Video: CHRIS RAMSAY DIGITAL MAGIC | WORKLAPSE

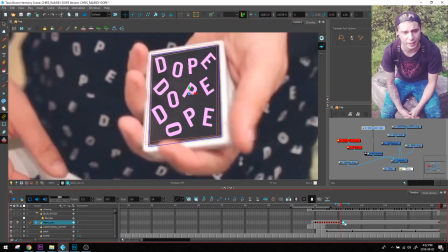Then I was able to match the card, the letters on the card,
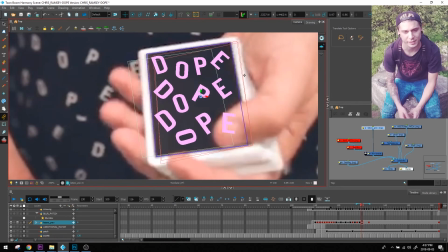and you will see in a second when Chris is sliding the card outside of deck with his other fingers,
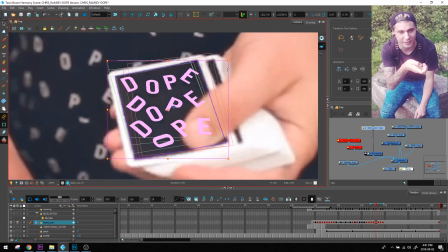he's bending this card.
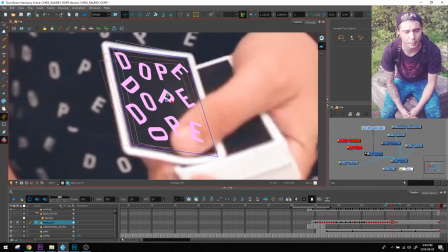At the very end of this animation, I had to break apart 2 vector drawings from the typography and
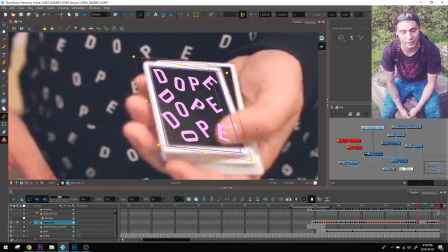just use a little mesh wrap to bend the letters with skewing the letters.
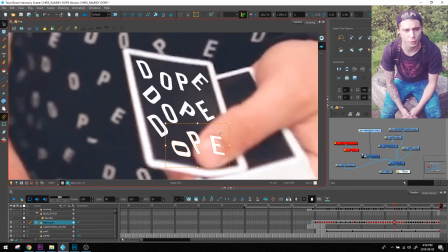With that being said, it will be just the last thing to do that you will see in a second.
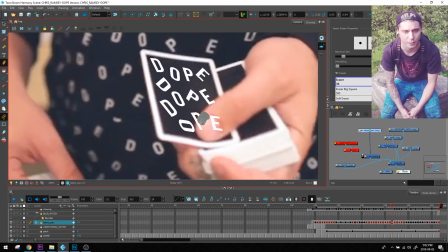Obviously I had to erase the part that was covered by the finger.
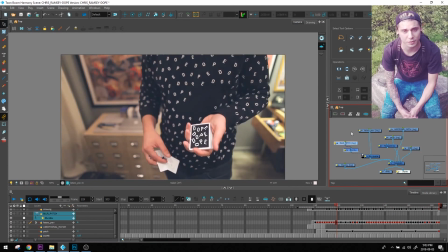The other part was the 2 types of blurs that I used in this animation.
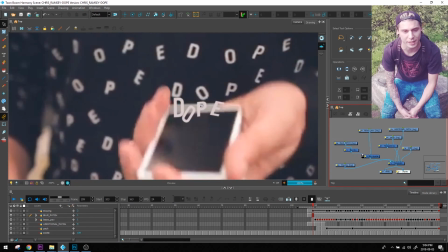The one was the variable blur, and the second was directional blur.
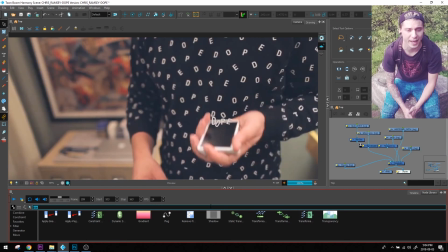So with the motion blur, the motion of the hand, I used the directional blur to have it,
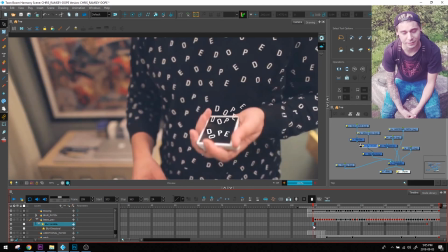and I leave just at the very end the 0.1
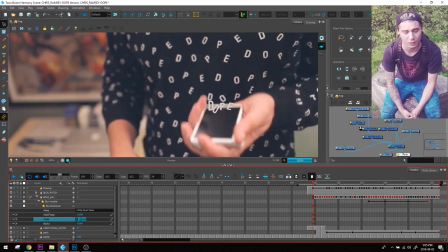to have that natural looking of the edges of the letters, and that worked very well with just that 0.1 here.
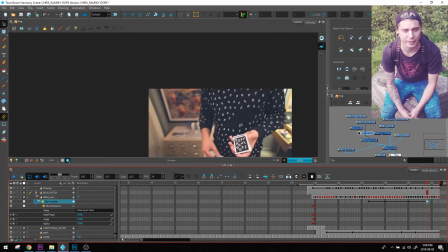The second type of the blur was making the focus that was on Chris' camera.
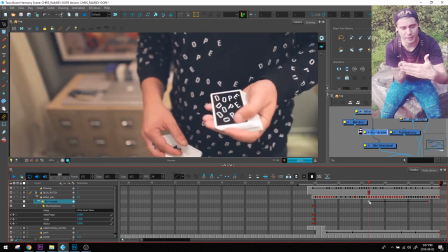As you can see, his finger, which is in front of the camera, is more blurred than his other part of the hand,
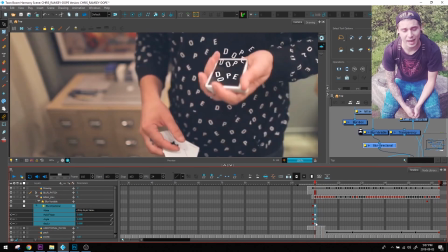and it's because the focus on the camera, and I had to do it with variable blur.
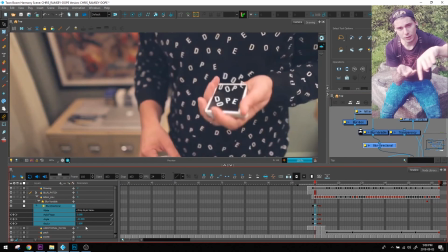So I created a little circle around the part that I wanted to be blurred more. I blurred that with additional blur to have the transition of the circle that I draw a little bigger, and
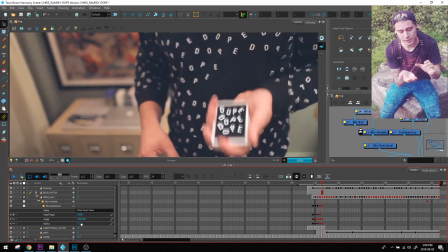with that variable blur I was able to decide if my blurred
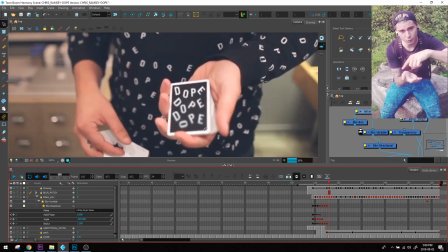circle have to be blurred when it's masking my letters or not. And with that setup, as you see on the left side on the screen,
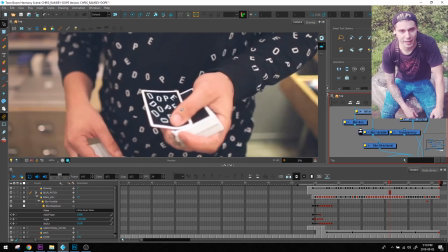I was able to make that focus of the camera
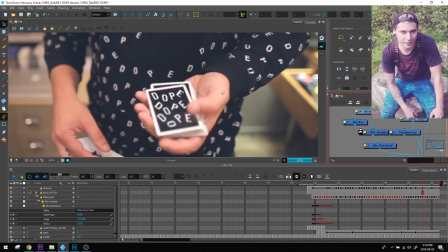that was naturally blurring his front of the hands. With that being said, that's it for the Chris Ramsay's animation, and hopefully you learned something. And if you'll create something like this, hopefully you will not make the mistakes that I did, because I recreated this animation like twice from the very beginning.